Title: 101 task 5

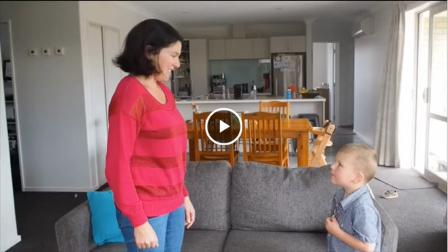When the audience watches what is going on screen, they might not know the backstory, but what they do see is a much better quality of content on screen. And that is what you want as a director.
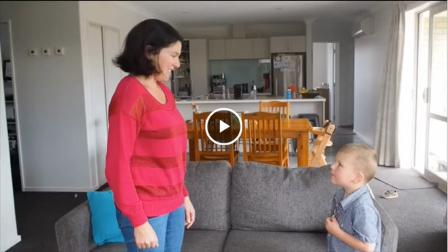You want to have that audience as intrigued as possible in what you're talking about, or what the actors are talking about. Excuse me. So let's have a look. Oh, damn play button.
What do you think?
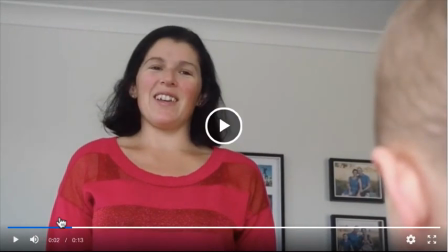So stay on the establishing shot for longer, because the establishing shot
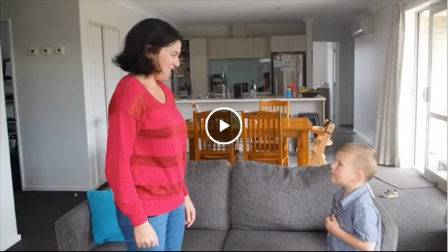allows the audience to get into the scene that you're showing them. So if you make the first shot too quick, it's jarring for the audience.
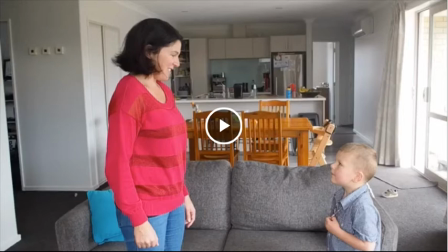They see it and then immediately they can't see it anymore. So stay on this shot for longer.
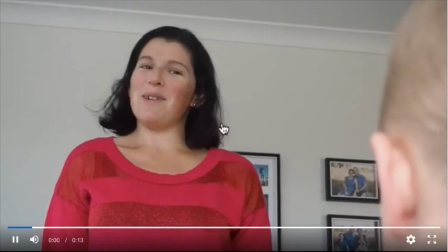What do you think?
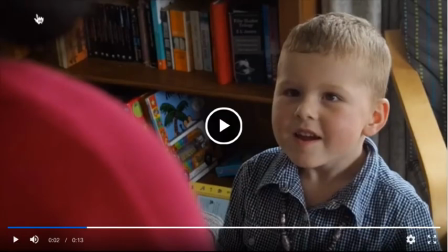Now, great positioning with the camera down low behind him, looking up at the woman, and up behind her shoulder, looking down at him.
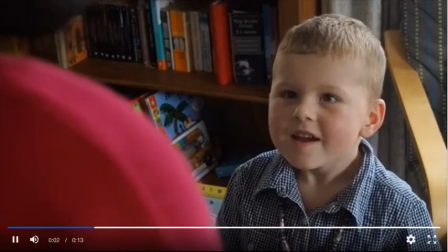Really nice left and right placement as well. Great use of the frame. Well,
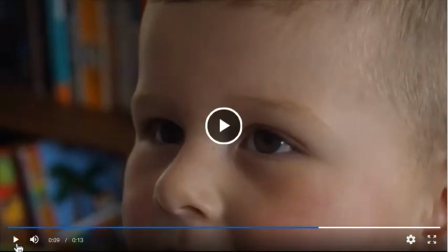good. Now, when you had the camera at that angle on them, keep it at the same angle. For example,
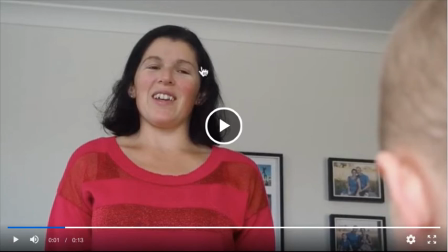here, we're placed quite close to this boy and we see almost all of this woman's face. So we're not, the camera is not at an angle to her. We can we're almost straight on. So at that same angle on her, hopefully you're still with me,
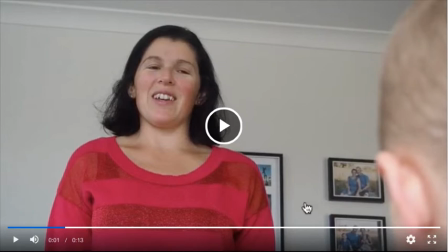move the camera forward towards her rather than out in this direction.
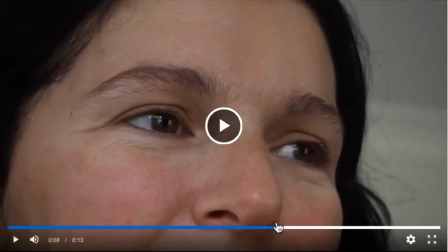So when we come to here, you'll notice that the camera is at a much more,
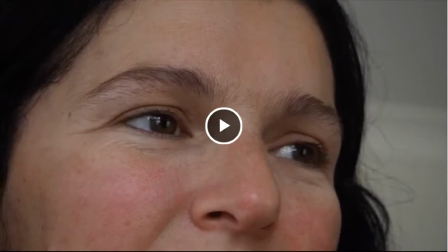it's much more to the right of her. So do keep it on the same line that it was before. And an easy way of doing that is having your character, your actors still standing there and just moving that camera forward and then forward,
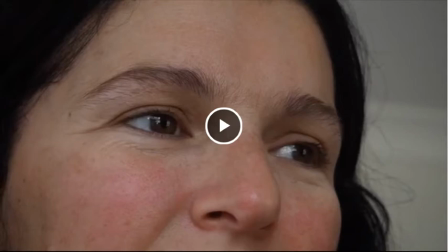and you shoot one person saying it, and then you move the camera over and you shoot the other person through the whole thing, and then run that scene a couple of times.
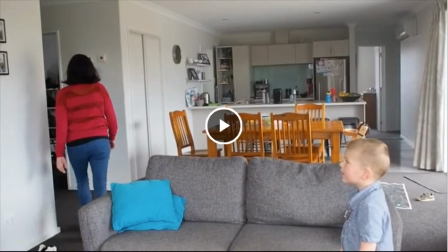Did I hear a "you're doing really well"? Great. Do give your actors as much positive support and encouragement as you possibly can, because that helps them want to work with you, and you want your actors to be as happy as possible and wanting to work with you,
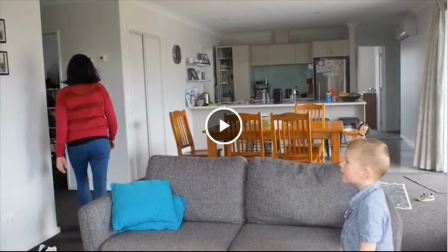because you are going to need them a lot during this. And also in your filmmaking careers, you're going to need to have actors that want to work with you. So don't be one of those, throwing stuff down, having a paddy directors, because life's just not, it doesn't need to be that stressful.
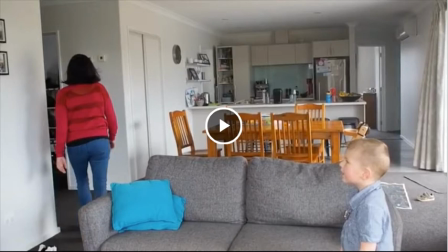And when you encourage and support your actors and your crew and the people that pick up the rubbish and the cigarette butts, all of them, treat them really nicely. Give them food, give them drinks, whatever you can do.
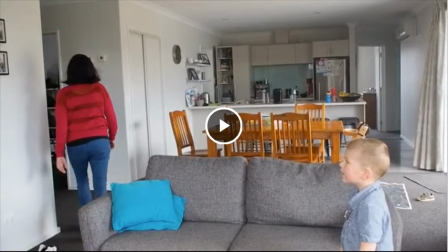Give them drinks after, not before. Whatever you can do to help encourage them and praise them. And you can praise them and still give feedback. You can go, hey, that was great, because it is great. What is great is that they are giving up their time to work with you. So just say, hey, that was great.
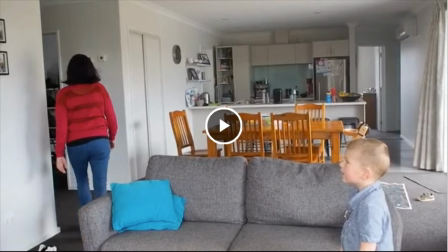Hey, I'd love to try something different now. I'd like you to think about, for example, the divorce, but actually you really want them to say no. Or you really want them to say yes.